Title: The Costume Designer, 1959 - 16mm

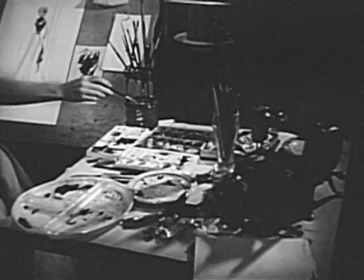12s
gowns were not designed to set style trends, transformation of a human personality into a specific screen character.
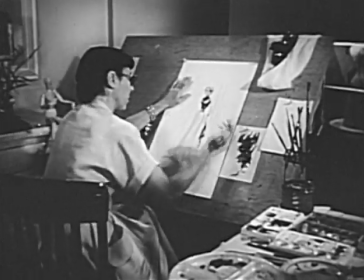20s
In the one word appropriate lies the essence of the costume designer's problems.
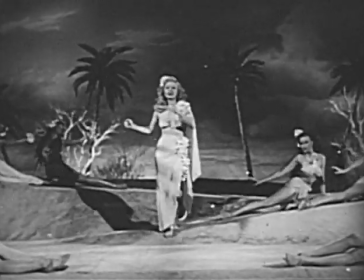26s
For no matter how simple a costume, it must be right. No matter how complex a cast wardrobe, it must be right.
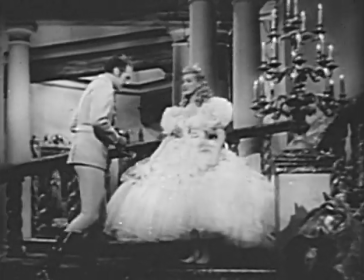34s
No matter how minor a clothes detail, it must be right.
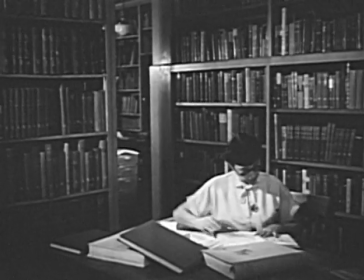38s
To the costume designer, who is responsible for these and many other considerations, being right means being right on three major counts: historic, geographic, and dramatic.
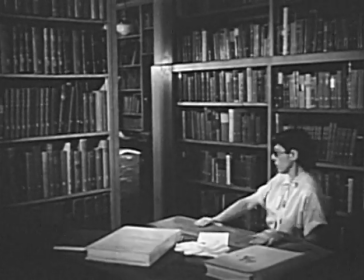52s
Historical accuracy presents no major problem, since Hollywood's costume design departments are well stocked with source material.
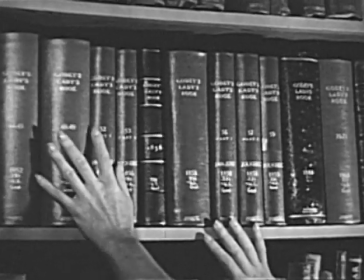59s
With factual description and illustrative sketches,
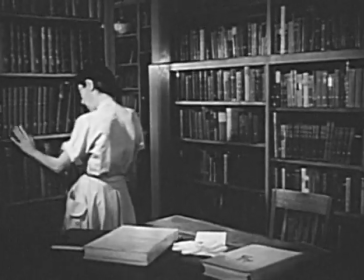62s
drawings and photographs to follow, the costume designer can easily provide us with a well-turned-out caveman,
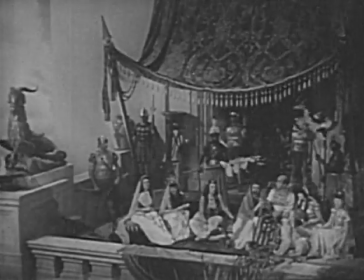71s
an authentic Roman crowd,
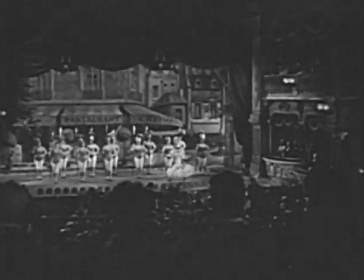75s
properly gowned turn-of-the-century chorus girls,
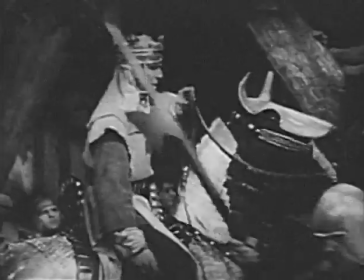79s
or any other historically authentic characters ranging all the way from before the time of the Crusades down to the present day.
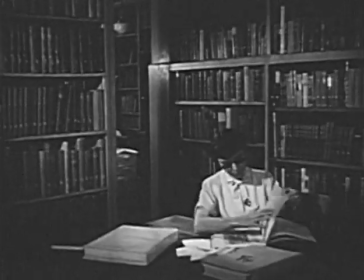91s
Other volumes, sketches,
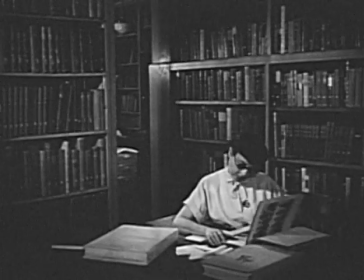92s
and illustrative material in the vast reference libraries of the studios make geographic accuracy also a fairly routine affair.
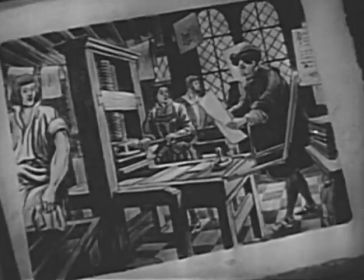100s
For instance, what would be the proper apparel for an ancient Spanish printer, a chemist, or an African witch doctor?
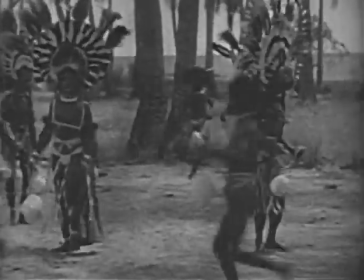108s
Up comes the answer, translated with faithful accuracy to the screen by the costume designer.
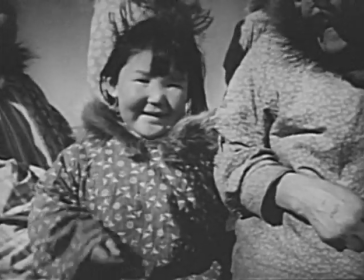116s
The same for a well-turned-out Eskimo, an Argentine gaucho,
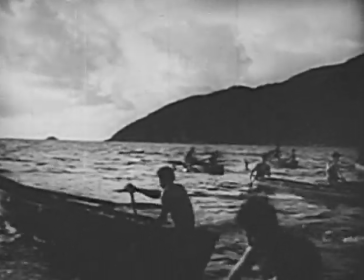125s
a Mexican pearl diver, or any other character in any other locale,
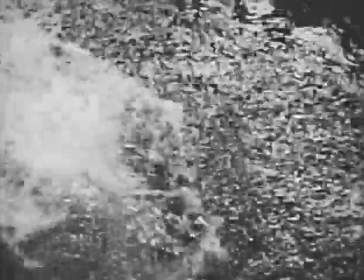130s
dressed appropriately for the location where the action takes place, as well as for the historical period.
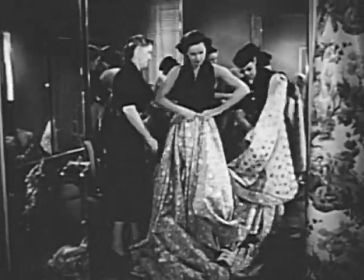138s
Where the costume designer contributes most is in providing those values which make costume to be solved are often difficult and elusive.
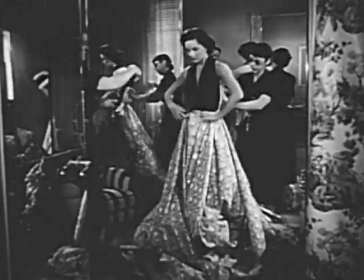145s
And to create appropriate answers, the costume designer must work almost all together with intangibles,
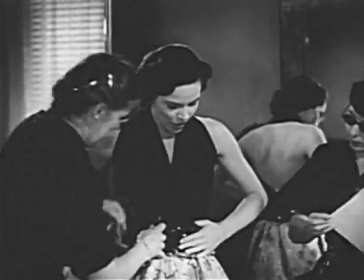151s
with ideas, judgment, intuition, feelings, and taste.
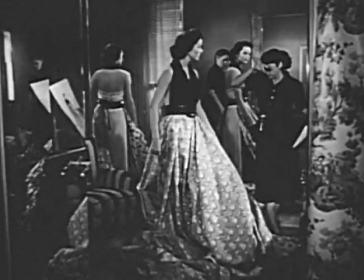155s
In the mind of a designer, the creation of a gown starts with these abstract elements during the very first stages of film planning.
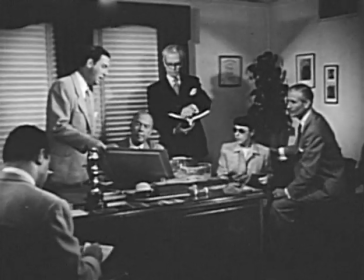163s
For that is when the costume designer begins work on any given assignment, sitting in with the producer,
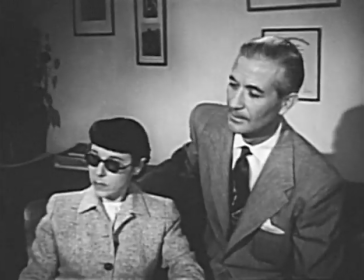169s
director, art director, cameraman, and if the picture is to be in color, with the color coordinator.
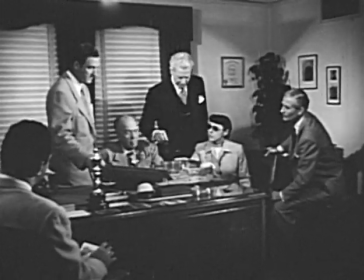176s
It is in such conferences that she begins to work out answers to those important, intangible problems which face her. In the case of like this. Let's see now. The girl is young, about 20.
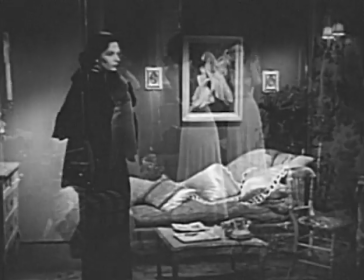190s
Her sweetheart has just left her after a quarrel. She's going out this evening with another boy, a friend of the family who means nothing to her.
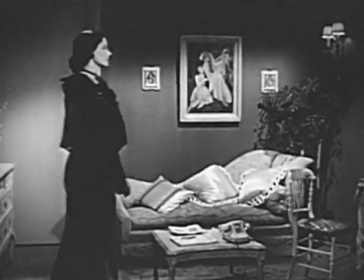199s
How would she dress? Somberly because she's unhappy about the quarrel?
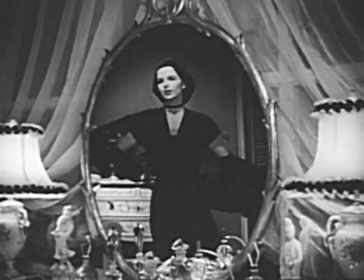204s
Or should she be characterized differently from a dress point of view? I wonder if I shouldn't dress her in a manner to help cover up her unhappiness.
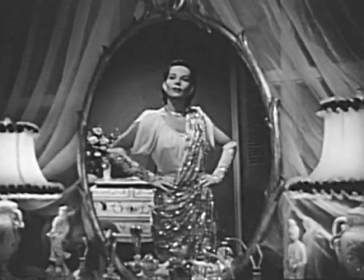214s
Say in something white and gay and sparkling. What about material?
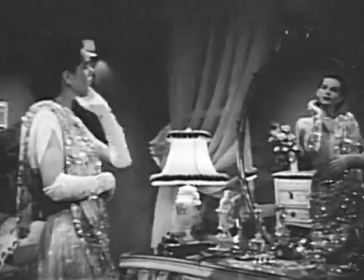221s
Jersey? Perhaps embroidered in sequins? In the story, she does come from a family of means, so there's no false note there.
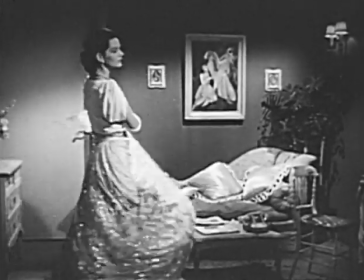230s
A dress like that would give her an air, too. Make her look defiant and at the same time alluring.
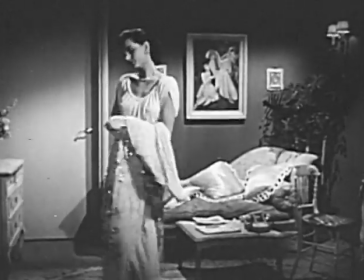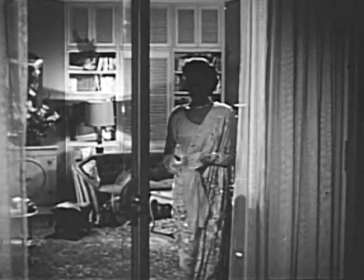241s
But wait a minute. She cries just before she leaves for her date.
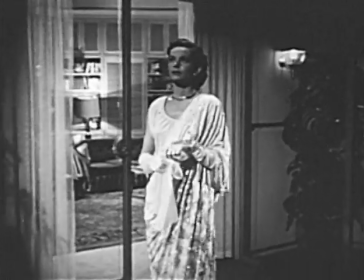247s
That's a big emotional moment and deserves all the emphasis we can give it. We don't want the audience to be more interested in the gown than in the character of the scene.
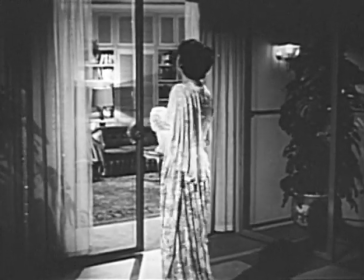257s
Better make the gown less extreme so it won't detract from the girl.